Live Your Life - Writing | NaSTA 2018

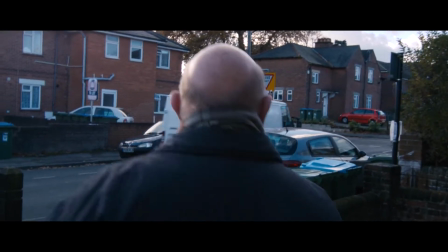(0:00)
Hello, I'm Tom Pethick, the writer and director of SUSU TV's best writing entry, Live Your Life.
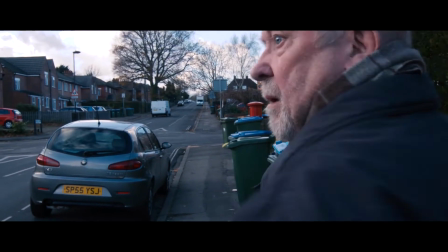(0:09)
I try to write this opening scene with the same cuts between perspective as the final film,
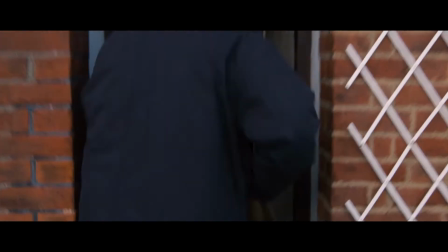(0:14)
so that the woman's anonymity, the tension, the pace is similarly built up between paper and screen.
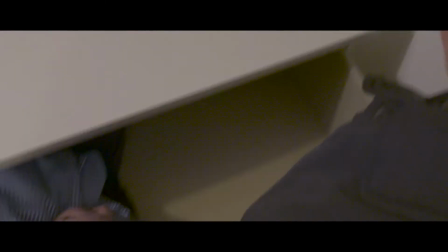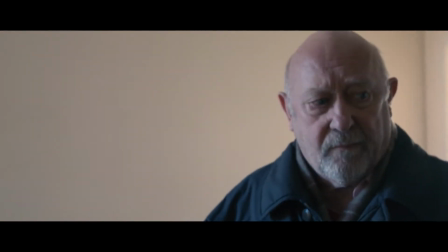(0:31)
There's a lot of context and exposition in this opening sequence.
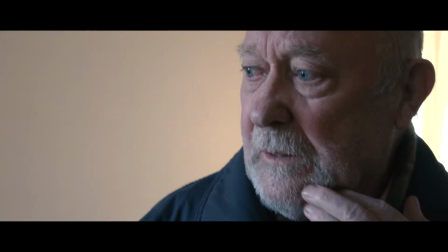(0:34)
We see his typical morning routine, we see her leaving, we see his emotional response and change.
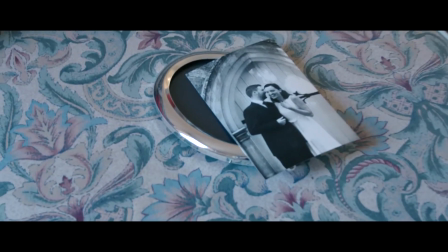(0:41)
But most importantly, it's vital that amongst all of this, the audience understood that her leaving was of her own accord.
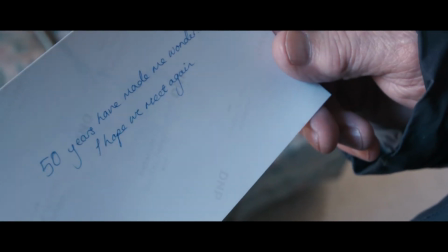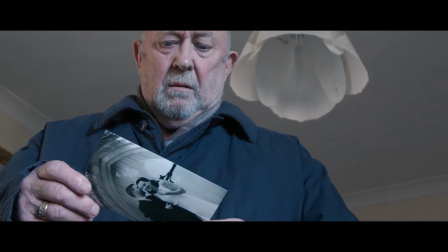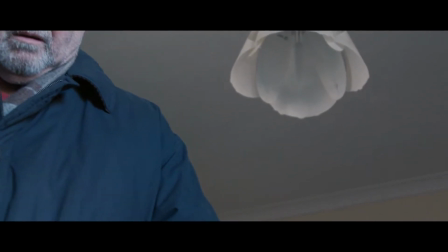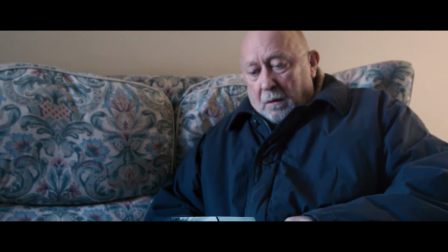(1:05)
So beyond just a place to begin then,
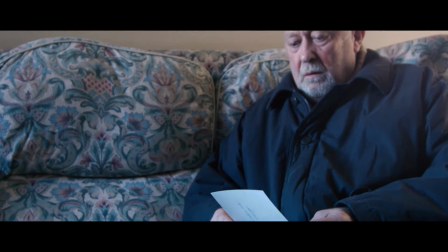(1:08)
starting the story here, I think Best encapsulates him as a character and ignites the story in equal measure.
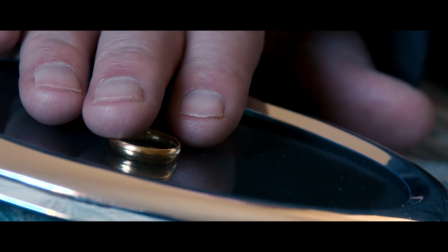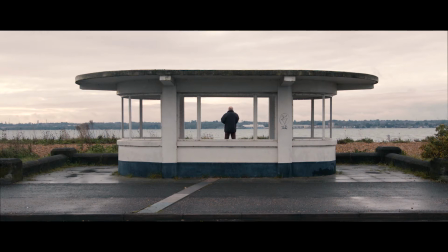(1:21)
the film really is about a lack of resolution so many
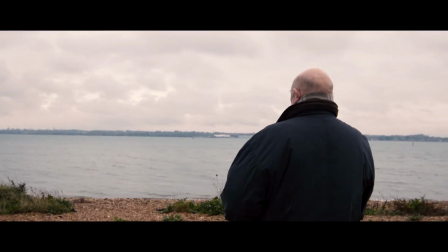(1:26)
elderly people lose their love and their life very suddenly and it's often too much to
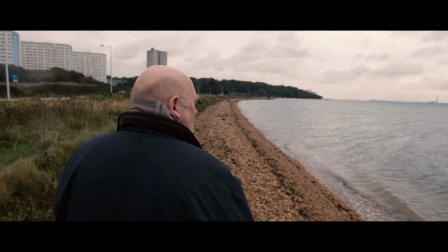(1:31)
comprehend it's often something that they just can't understand and i'd seen a lot of films
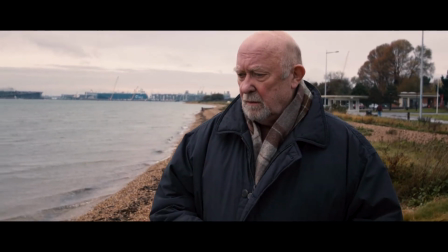(1:36)
especially student films about people finding something more in through grief and
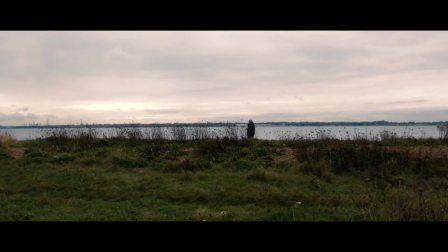(1:42)
in later life but most don't and that harsh upsetting bleak reality is something i was really interested in in exposing and something i wanted
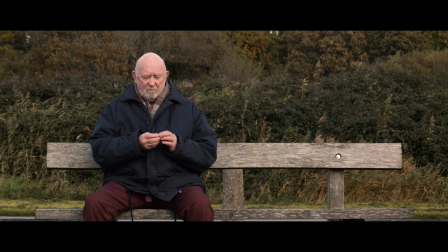(1:52)
other people to see and and empathize with the beach scene is a
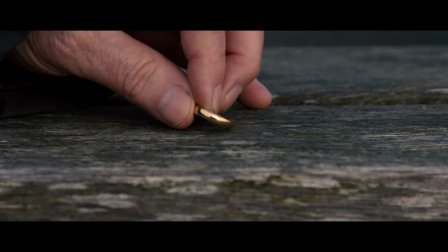(1:57)
real turning point in the this arc of the narrative it's the moment he first sees the
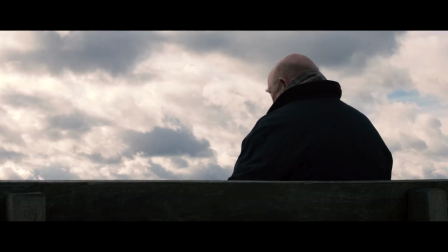(2:02)
hallucinations of his former self and it was really important that we gave the moment time but but equally that it felt like it ended
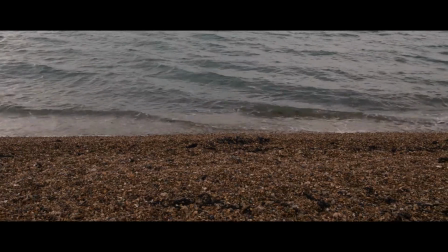(2:09)
as soon as it began getting this feeling for the elderly man and for the audience of a sense of unfinished business.
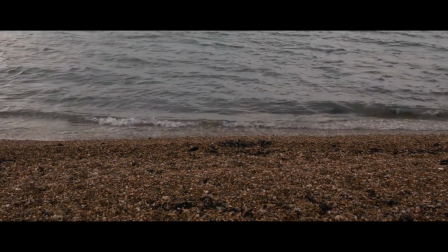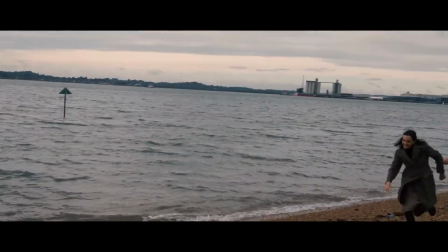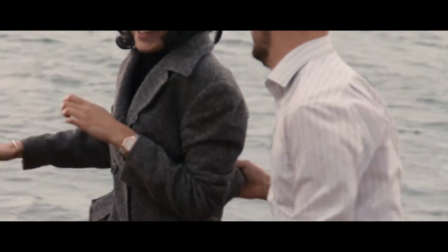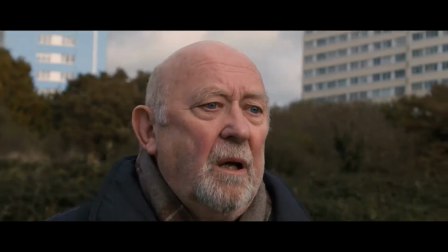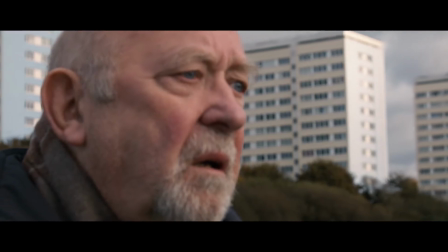(2:40)
We wanted the film to show rather than tell and the minimal dialogue is really an extension of that.
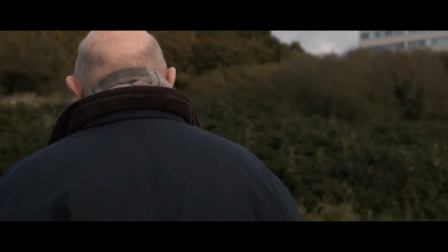(2:48)
In reducing the audience's focus onto image we had to make sure that everything in front of the camera was representative of purpose and emotion.
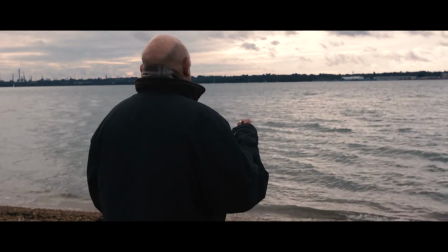(2:57)
The soundscape and the inability at times to discern between reality and hallucination,
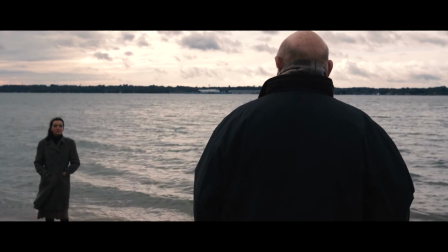(3:04)
it really colludes to emphasizing the purpose of each moment and reinforcing the emotion of each scene.
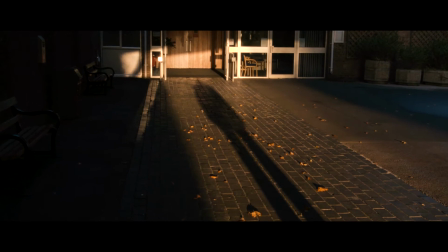(3:12)
The piece's ending was always a major topic of discussion prior to filming.
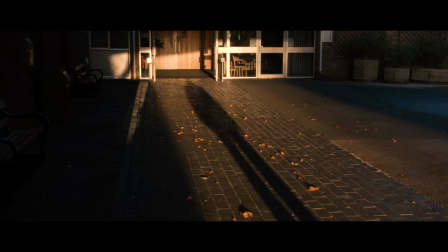(3:18)
We wanted this facelessness and timelessness to the piece, to get this feeling that this can really happen to anyone at any time,
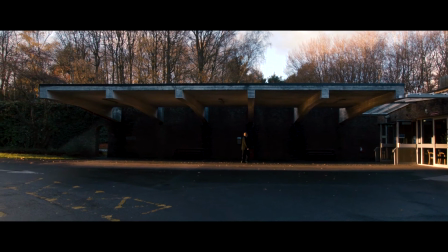(3:26)
but we also definitely wanted to allow the audience to empathize with with our character
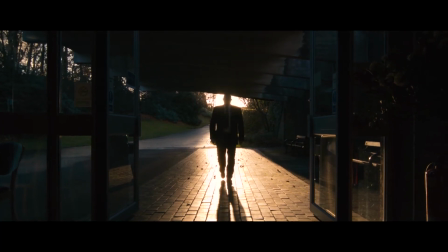(3:31)
even if he was more of a vessel with which the narrative unfolded as opposed to a
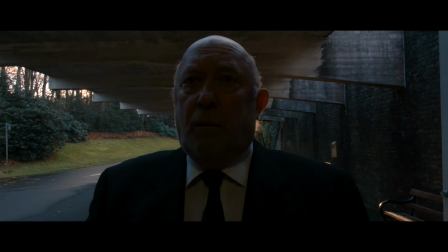(3:36)
narrative driver. It was always going to be the last thing we filmed and so we had this entire shoot process to
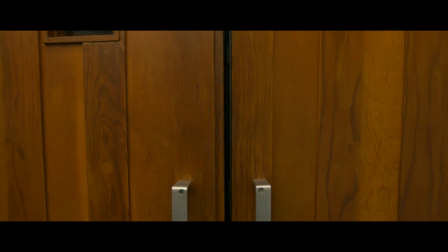(3:43)
really think it through and see whether something organic grew out of the process.
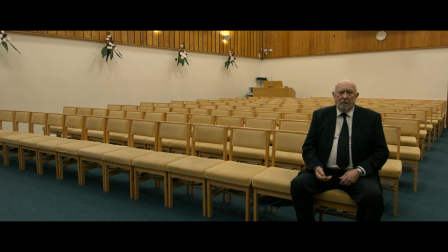(3:50)
We were never torn between resolution and leaving it open-ended.
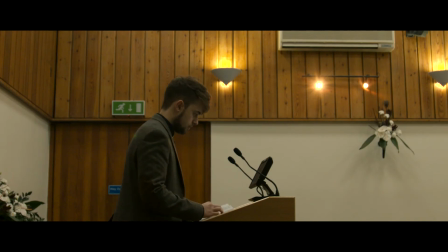(3:54)
I think the story unfolds backwards in a way we end on this incredibly raw and emotional image after an extensive period of loneliness and isolation
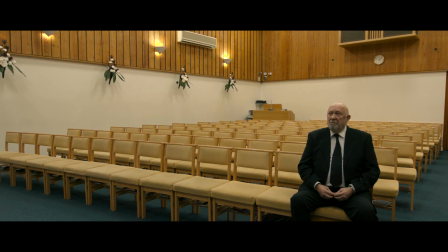(4:05)
it's clear how his life is going to be lived out after the ending of the narrative so
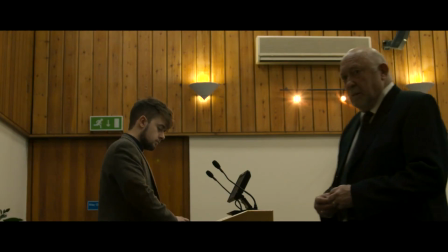(4:10)
so we never really even in the shooting process deterred from
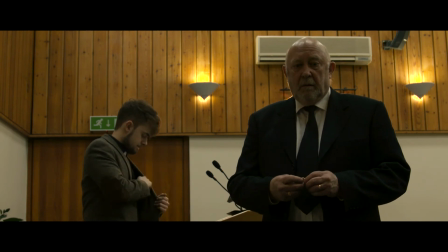(4:15)
this line of of making the ending about tying up the loose ends of the
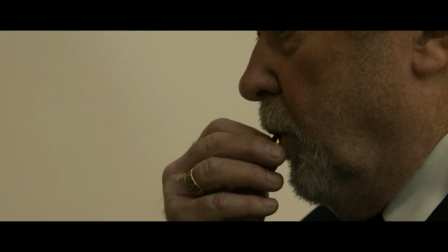(4:20)
story and connecting the two dots between the pictures and the pictures themselves
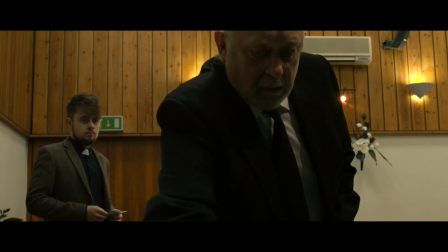(4:25)
were intended to be very very very powerful narrative and dramatic devices
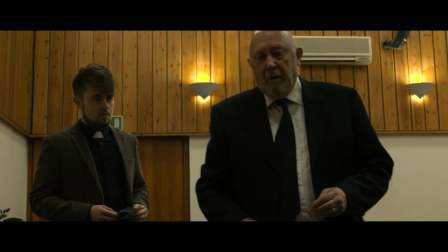(4:29)
windows not only between the pain they are feeling at that moment and the joys
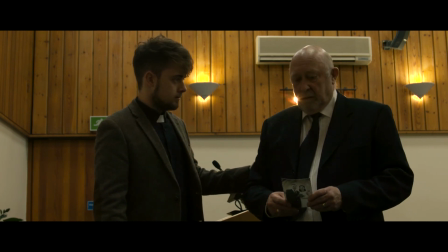(4:34)
they felt in the past but also spatial and temporal windows between them a lot of transitions between the narratives hinge on these pictures and
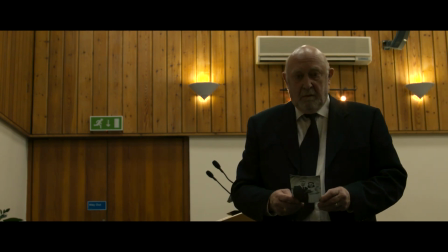(4:43)
of course the story of the piece is told in a way through the
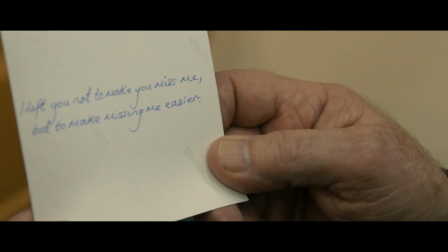(4:47)
pictures themselves from the note that starts the story off to this,
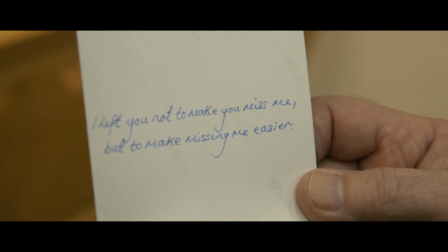(4:52)
her closing epitaph.